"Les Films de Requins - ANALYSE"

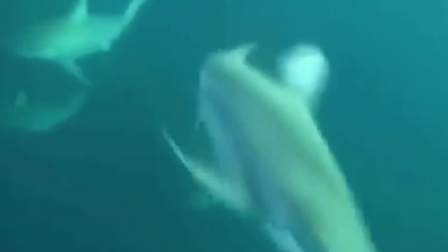[8:33]
On oppose souvent les deux éléments comme deux mondes distincts. Dans les océans, il y a d'autres oiseaux, les raies, d'autres serpents, les murènes, et même d'autres étoiles.
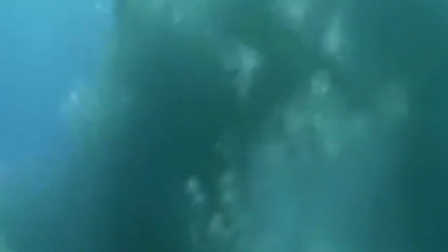[8:40]
Les fonds marins peuvent nous paraître une autre planète, avec sa propre gravité, ses propres lois et surtout ses propres habitants.
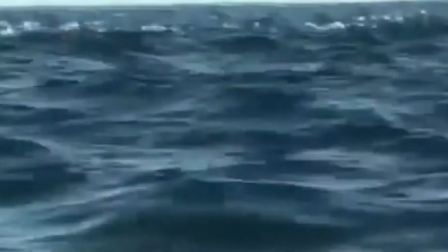[8:46]
À cela s'ajoute aussi l'absence de son sous l'océan. Les animaux se déplacent en silence, ils ne rugissent pas, ne préviennent pas de leur arrivée par leur mouvement.
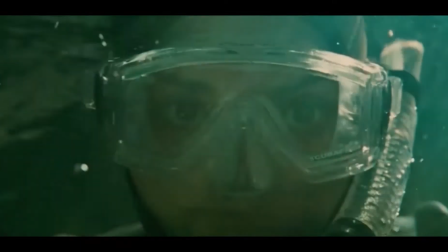[8:53]
Donc lorsque les personnages observent les fonds, le silence est angoissant. Seulement peuvent s'ajouter quelques bruits de surface ou alors le rythme de la respiration, qui sont également des éléments de peur.
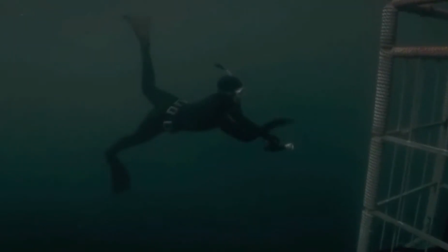[9:02]
Dans le film Dark Tide, le contraste entre le calme froid des fonds et la tempête bruyante extérieure provoque une situation cauchemardesque.
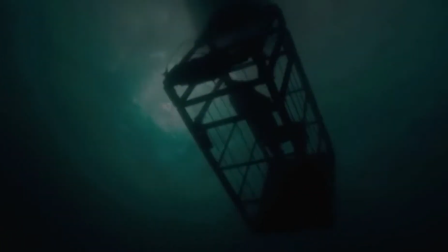[9:08]
Être sous l'eau n'est plus un soulagement, ça ressemble plutôt à une autre dimension, proche de l'enfer. Même si c'est un lieu immense dans les films, il devient un lieu unique et emprisonnant.
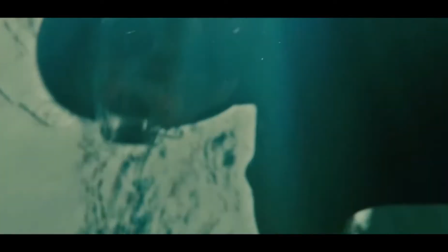[9:18]
Quand nous sommes au large et bien souvent pas habitués à la plongée, nous devenons très vulnérables, et le cauchemar d'être une proie devient réaliste. La caméra montre d'ailleurs souvent la future victime en plongée, ou contre-plongée, de loin. On la voit soit toute petite, depuis le ciel, soit très exposée depuis les fonds.
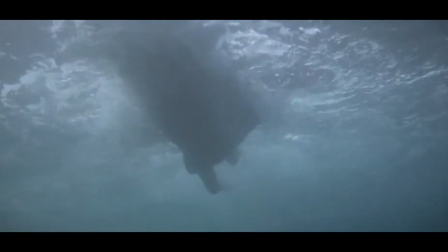[9:32]
Si un prédateur s'approche, il ne verra qu'elle, puisqu'il n'y a rien d'autre.
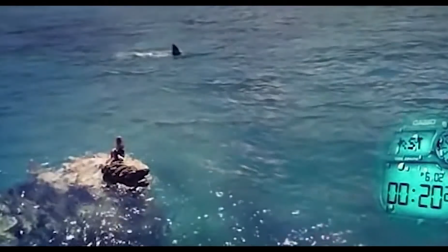[9:35]
Dans l'océan, il n'y a pas de refuge possible, ou alors de façon très temporaire, mais il faudra, à un moment ou à un autre, tenter de retourner sur la terre ferme ou sur un bateau.
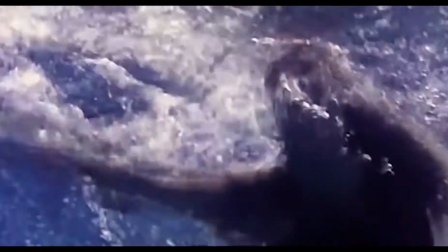[9:43]
S'ajoute à cet environnement marin et sauvage une totale désorientation. Par exemple, en surface, où tout semble uniforme, sans fin et répétitif.
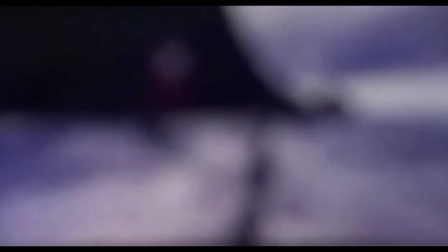[9:50]
Il n'y a aucun point d'accroche, et surtout des mouvements limités. Pour résumer, nous sommes faibles et invisibles dans l'océan.
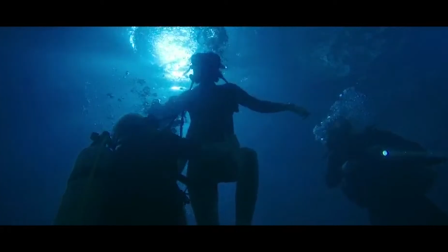[9:55]
Lorsque c'est en plongée, s'ajoute à cela le manque de lumière, parfois les ondes sont troubles, pire encore, quand on ne distingue pas la surface.
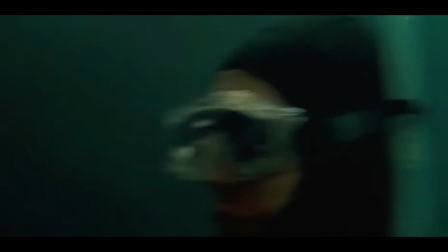[10:01]
Une multiplicité de scénarios catastrophes se profile alors. La noyade, la folie, l'attaque d'animaux ou encore l'épuisement.
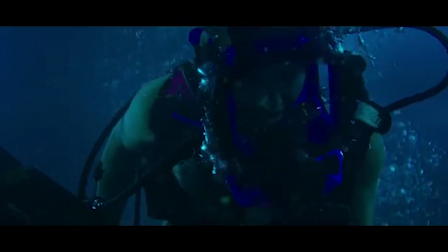[10:09]
Les hommes doivent retrouver leur état sauvage, leur animalité, leur instinct de survie justement,
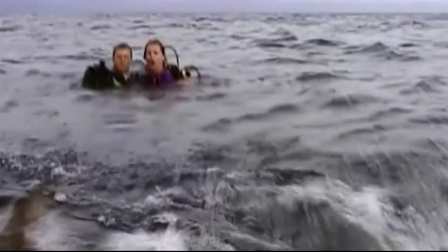[10:13]
et compter sur leur force physique autant que mentale. Il redevient primaire car il n'est plus dominant de la nature mais bien dominé.
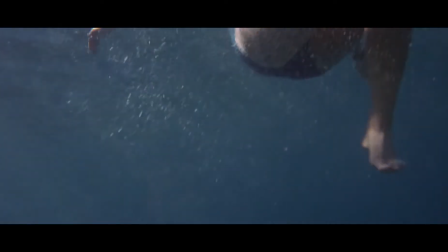[10:18]
Les personnages vivent avec l'espoir qu'on vienne leur porter secours, à l'affût d'un plongeur, d'un bateau, ou de n'importe quel signe salvateur.
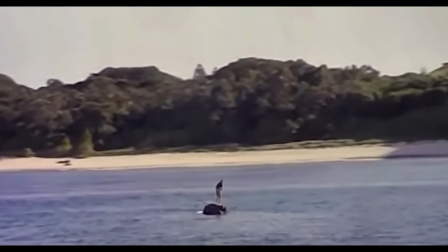[10:25]
Seulement, il est très difficile de croiser quelqu'un au large et encore moins au fond de l'eau. Dans Instinct de survie, la frustration est totale puisque le rivage est visible et même accessible à la nage.
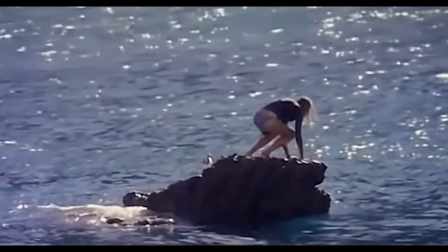[10:33]
Seulement, y aller relève du sacrifice puisque le requin encercle la zone qui sépare l'héroïne de la terre ferme.
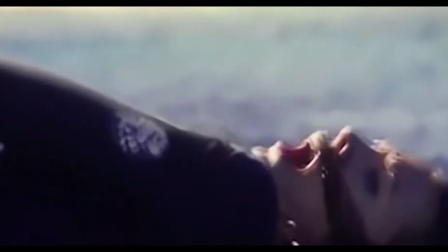[10:38]
Comme pour 47 mètres plus bas ou The Reef,
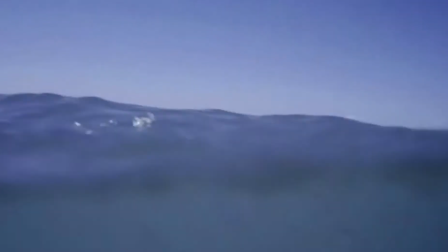[10:40]
les personnages doivent faire un choix qui peut les mener à la mort. Soit elles décident de nager le plus possible quitte à ne jamais atteindre leur objectif et surtout être à la portée des requins, soit elles se condamnent à rester dans leur abri hostile qui finira par leur faire manquer d'air ou d'eau.
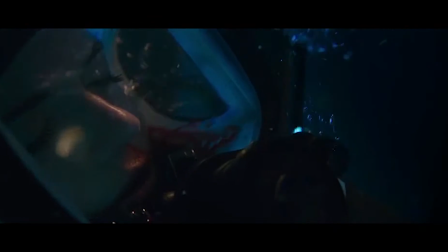[10:52]
La décision à prendre dépend de l'espoir d'un sauvetage, la dépendance d'une aide qui ne viendra peut-être jamais, fait sans cesse basculer les personnages du soulagement au désespoir total.
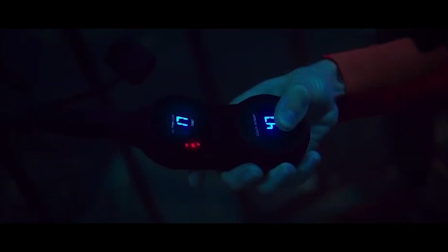[11:00]
À la tension du prédateur s'ajoute ce décompte, les limites de ressources proprement humaines, la nécessité d'eau potable, l'épuisement à la nage ou encore le besoin d'oxygène.
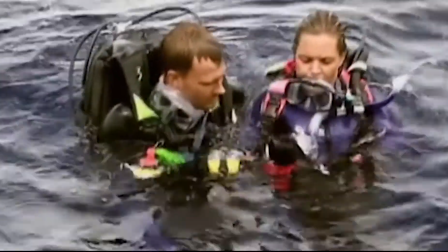[11:07]
Dans Open Water, les personnages n'ont pas d'autre choix que d'attendre. Plus le temps passe et plus ils se savent condamnés. Dans ce film, les requins ne sont qu'un prétexte,
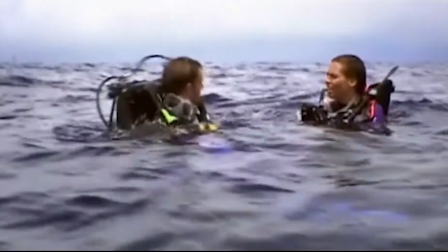[11:14]
ils sont un élément de tension supplémentaire, mais on pourrait presque les retirer du scénario et l'horreur de la situation resterait la même.
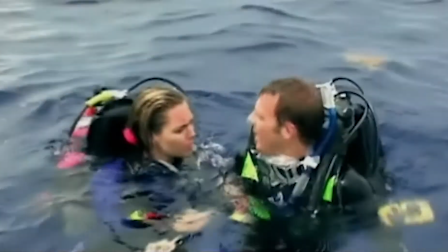[11:20]
Beaucoup de spectateurs avaient trouvé ce film long, voire ennuyeux. C'est très probablement dû à l'attente des fameux codes du film de requin.
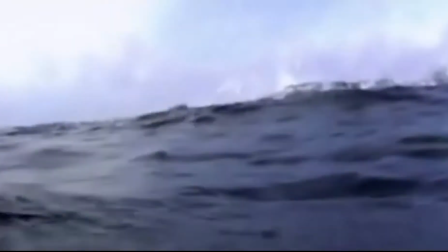[11:26]
Ici, pas de personnage qui se fait manger vivant, une seule morsure de requin est pas très impressionnante. Parce que les requins du film sont avant tout un élément visuel,
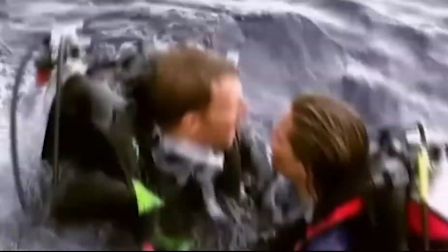[11:33]
des silhouettes qui s'accumulent de plus en plus sous les protagonistes et qui sont tout aussi terrifiants que les vautours qui tournent également autour d'eux mais depuis le ciel.
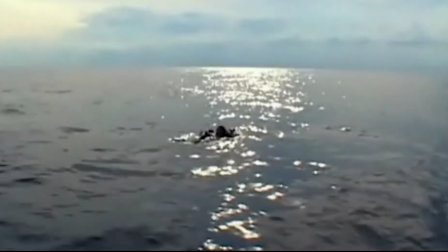[11:40]
Le couple devient alors un potentiel maillon de la chaîne alimentaire,
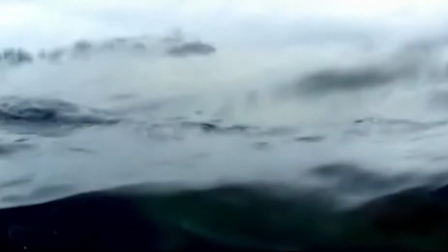[11:43]
et les prédateurs comme les charognards qui rôdent et les encerclent ne sont qu'annonçateurs du pire, mais jamais utilisés comme des machines à tuer.
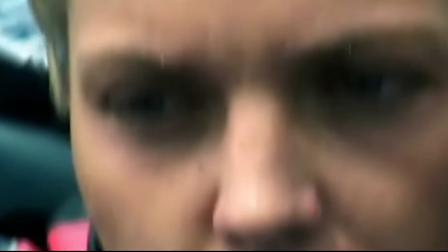[11:50]
Ce survival n'est donc ni un film d'action, ni même un film d'horreur, c'est avant tout un film psychologique, qui traite d'une histoire simple mais ignoble.
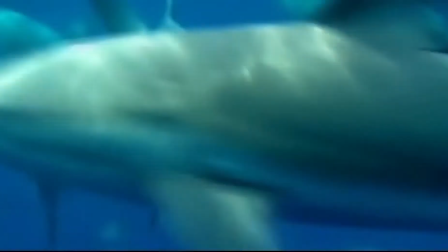[11:56]
Il exploite notre peur de l'abandon, de la solitude, d'être privé de nos ressources vitales et surtout de notre impuissance totale dans un milieu hostile dénué de tout point de repère.
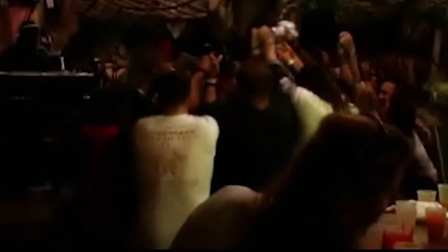[12:04]
Certaines scènes viennent entrecouper l'histoire et montrent des touristes danser et boire sur la terre ferme.
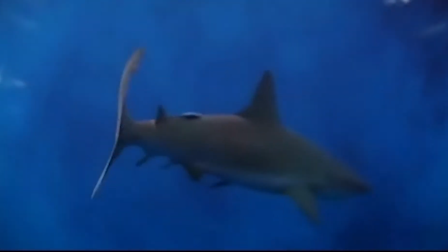[12:09]
Ils ont de la lumière, sont à l'aise avec leur corps, peuvent se repaître de boissons et de nourriture, autant d'éléments qui nous semblent naturels mais surtout vitaux.
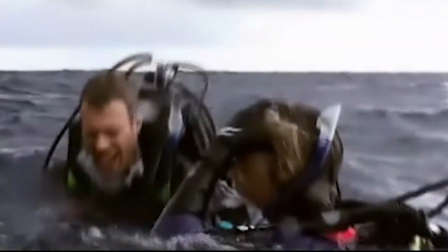[12:15]
Et cela contraste fortement avec les héros perdus en mer et appuie encore plus ce sentiment de désespoir et de malaise.
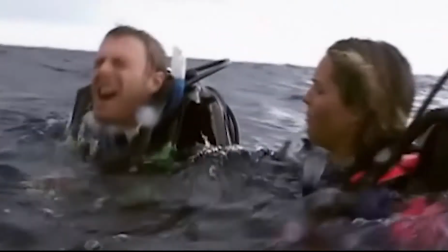[12:20]
Dans nos imaginaires, on associe la plage, la plongée ou encore le bateau comme des moments de détente, de découverte, de plaisir.
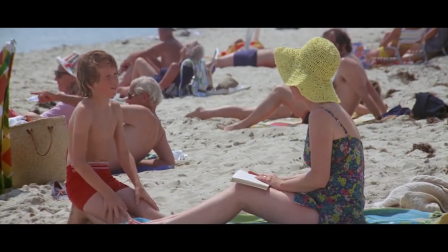[12:26]
Voir ces espaces sublimes transformés en danger de mort nous donne des frissons, car c'est en contradiction avec l'idée que l'on s'en fait.
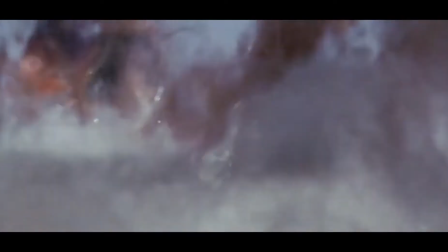[12:31]
Pour revenir au requin, il inspire l'idée d'une mort extrêmement brutale et en même temps très sournoise.
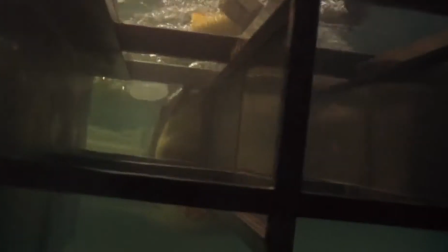[12:36]
Bien que la douleur et le corps meurtri soient un élément du cinéma gore de requin, le symbole d'être mangé est plus terrifiant.